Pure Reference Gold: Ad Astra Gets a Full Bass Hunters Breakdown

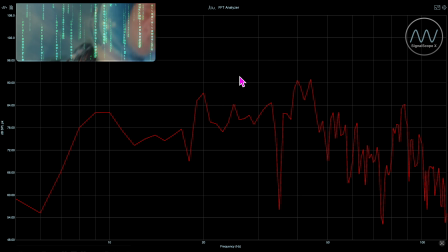[12:18]
And folks, if you have really good subs, this plays amazingly well. Another aspect of atmospherics in this film is just this low-lying rumble that you hear when they're inside of buildings.
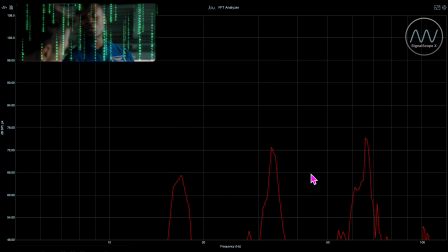[12:32]
All right, and here we find ourselves inside of a hangar, and that hum that you see represented in this region here, that just gives an energy to being inside of the building. It brings it to life. And then we're going to see in a second here as the camera shot changes to an exterior shot on the surface of the moon.
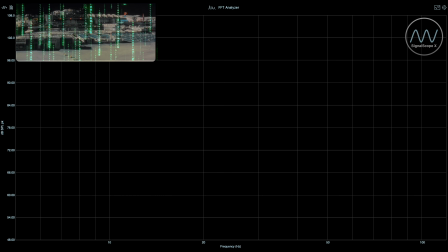[12:50]
That's right, we're treated to the void of space right there. Now, here's another example, and the characters we're following are inside of a transport tunnel.
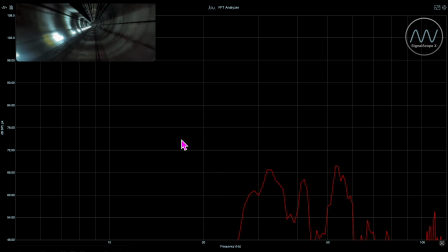[13:06]
You can see right there, and there is this low-end whooshing sound that brings, once again, weight, the sense of environment and movement to the scene. And this also shows us the amount of diversity that's given to moments like this, as opposed to what we just saw inside of the hangar. This has got a little bit more energy.
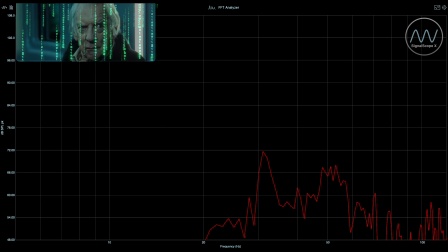[13:29] Our rocket is named Cepheus. The crew will be Spacecom military personnel. They're completely unaware of our mission.
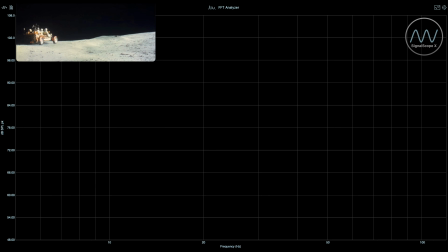[13:38]
Now let's get back out on the moon, because we're treated to atmospherics that are associated with vehicles that are moving. Of course, here on the moon, you're not going to hear any sound, right? So those low-end rumbles are gone. But the second we jump inside the suit of one of these characters,
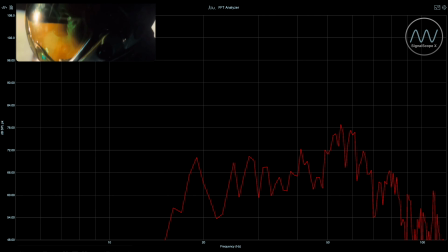[13:56]
or actually we get close to the character, we start to experience what they are experiencing.
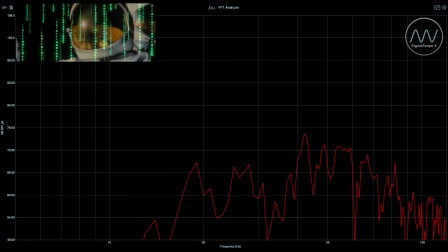[14:03] Very 290.
Now, I love this next clip because it marries so many of the elements that we're talking about.
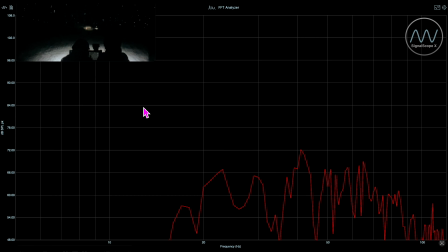[14:20]
We're in close proximity to these characters that are riding on this lunar rover. We're going to see these weapons launch straight ahead of them. We're going to see some explosions, but we're not going to hear it, but we're still treated to the rumble of their rover. Let's check this masterpiece out.
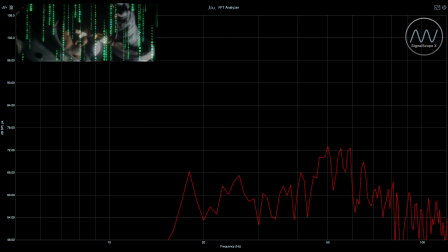Right? I mean, you just know there's a temptation in Hollywood to have big time explosions when you have weapons blowing up enemies like that, but not in Ad Astra. They stick to their guns, so to speak. And if you're looking for some harder hitting atmospherics, this movie's got them. Here we have Brad Pitt staring up the tail end of a rocket ship.
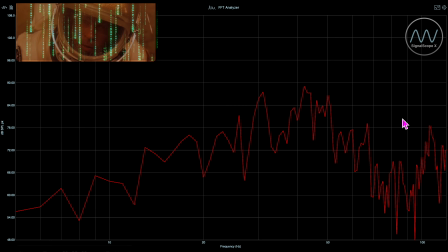[15:15] Final checks on the flight azimuth going on at this time.
You can see there we are hitting right up to 90 dB. This is some very, very nice rumble, right in the 40 hertz range. Yeah, folks, and when I opened the show, I said this is reference material, and I think these scenes speak for themselves. The attention to detail, just the overall impact of these base elements on the film itself, and the consistency, the controlled way that they are laid out. It's really second to none, in my opinion. This is definitely one of my more favorite base films that I've seen in a very, very long time.
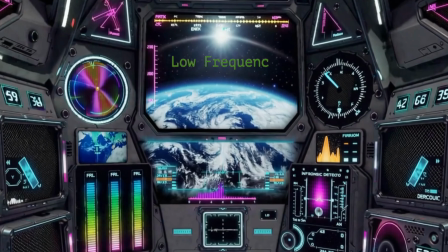[16:00]
Engaging LFE Analyzer. And of course, the bass richness of this film extends right up into the realm of potent LFE effects. We're talking about action moments where there are pops and bangs and explosions and propulsion. And this extends, from 20 hertz all the way up to 100 hertz, sometimes touching as high as 108 decibels.